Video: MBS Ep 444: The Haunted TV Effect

Hey guys, welcome to another edition of Mac Break Studio. This week, in the lead up to Halloween, I have a really cool effect to show you. It involves color correction, masking effects, and a bad TV effect. I'm calling it the Haunted TV.
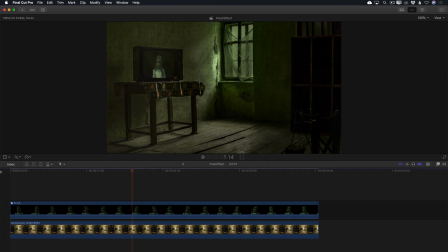[0:18]
Before we get started, I want to show you the final effect. I used only two clips, a stock photo from Shutterstock.com and a video from a Canon 5D.
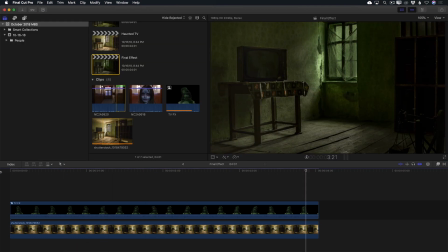[0:27]
I'll open the project that already contains the stock photo I'm going to use for the scene. It's a 5K photo, and I added a few transform effects to place more emphasis on the TV. However, the shot is still too bright and cheery, and I want to give it more of a creepy vibe.
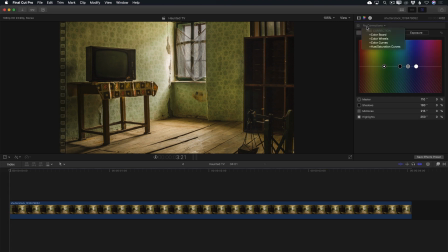[0:42]
For that, I'll press Command 6 to open the Color Effects pane and add a Hue Saturation Curve Corrector. I want to darken the scene, but only certain elements. I'll select the Hue versus Luma eyedropper and sample some of the yellow in the wallpaper.
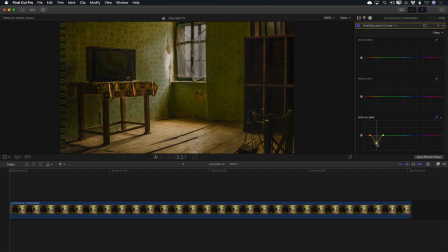[0:57]
Using the control point, I'll drag downward. With this particular control, you select a hue, then adjust the amount of brightness of that hue. As I move the control point up and down, only the wall and floor are being darkened, while the other elements in the shot are unaffected.
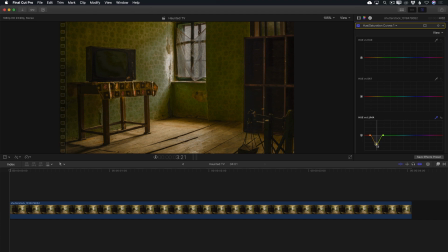[1:13]
I want the room fairly dark, so I'll set it here. Next, I want to deal with the saturation in the image. There's just too much color for my taste, so I'll select the Hue versus Sat eyedropper and select the wallpaper just above the TV. With this control, you select a hue, then use the control point to change the saturation of the selected hue.
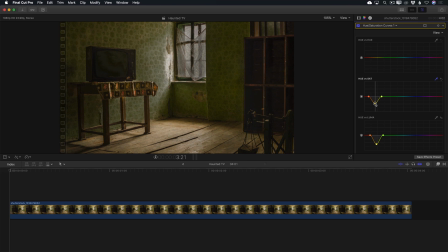[1:32]
In this case, I want to pull down on the control point to desaturate the wallpaper and the floor, because both these elements have similar color makeup. With those two selective adjustments out of the way, I want to darken the window side of the room without affecting the exposure of the TV.
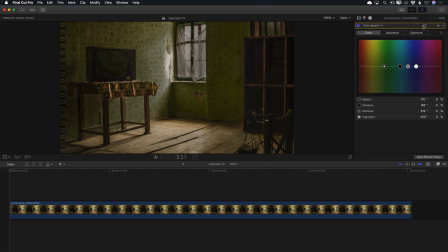[1:48]
This time, I'll add a colorboard corrector. Click the Mask Shape button to add a shape mask. Use the control points in the viewer to shape the mask into a square, then enlarge it so that it covers the right side of the room. Then make sure there's a fair amount of feathering to hide the transition from dark to light.
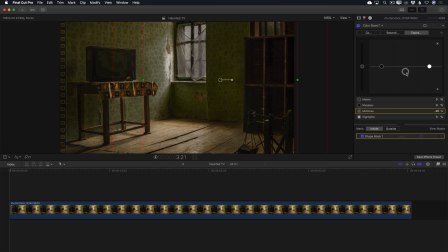[2:05]
In the color board, I'll reduce the mid-tone exposure to -60%. The next area I want to deal with is the window.
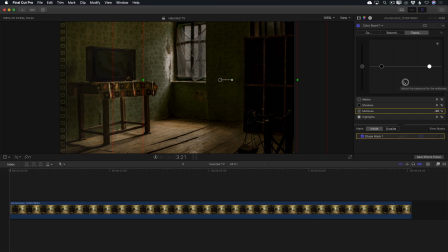[2:14]
I want it to emit an eerie green cast in the room, so I'll add another color board corrector, add a shape mask, then shape it and move it over the window. I want the feather amount to be fairly large, so that the light appears to fall off as it gets further into the room.
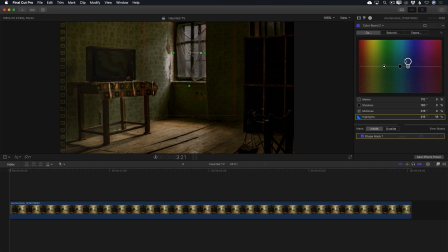[2:30]
In the color board, I'll move the highlights puck into the green and make sure it's more saturated than the other green tones in the room. The shot is looking pretty good, but there's still too much warmth in the floorboards. I'll take care of that by jumping back into the hue saturation curves, selecting the hue versus hue eyedropper, and sampling the floor.
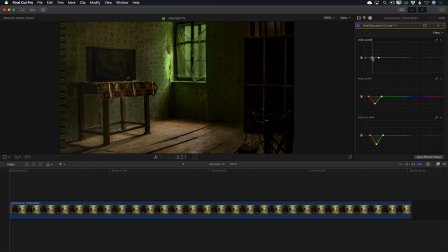[2:50]
Using the control point, I'll pull out some of the orange, but not too much. I want the floor to retain some of the reddish wood tones. Let's jump back into the video inspector to see a before and after. That's a pretty dramatic change, and one of the reasons color correction is one of the most satisfying aspects of visual storytelling.
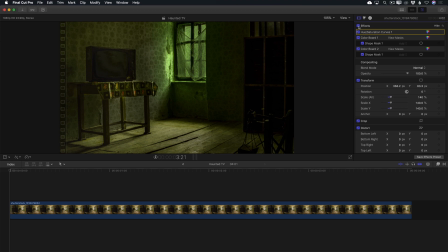[3:09]
What I've done here is basically relit the scene. Next, we'll turn our attention to the girl who will appear on the TV. This will be fun. I'll select the clip in the timeline and press X to mark a range.
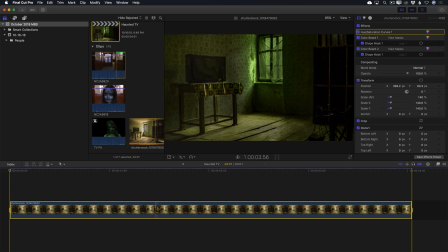[3:21]
Then locate the clip in the browser. The portion of the clip I want to use has already been favorited,
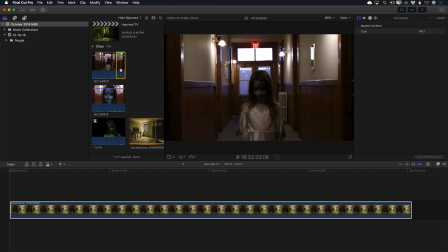[3:26]
so I'll select the green bar to create a range and press Q to perform a three-point connect edit in the timeline. In order to focus on just the girl clip as I'm working, I'll disable the background clip by selecting it and pressing V.
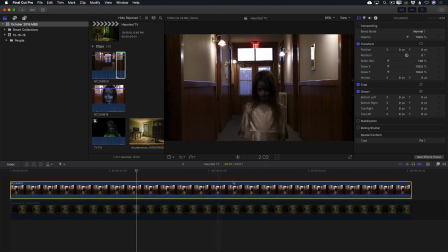[3:40]
Next, I need to separate her from the background, so I'll add a draw mask, then add control points around her to create the mask,
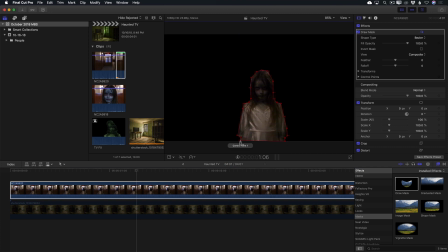[3:54]
and close the mask. I'll then take a few moments to finesse the mask's shape.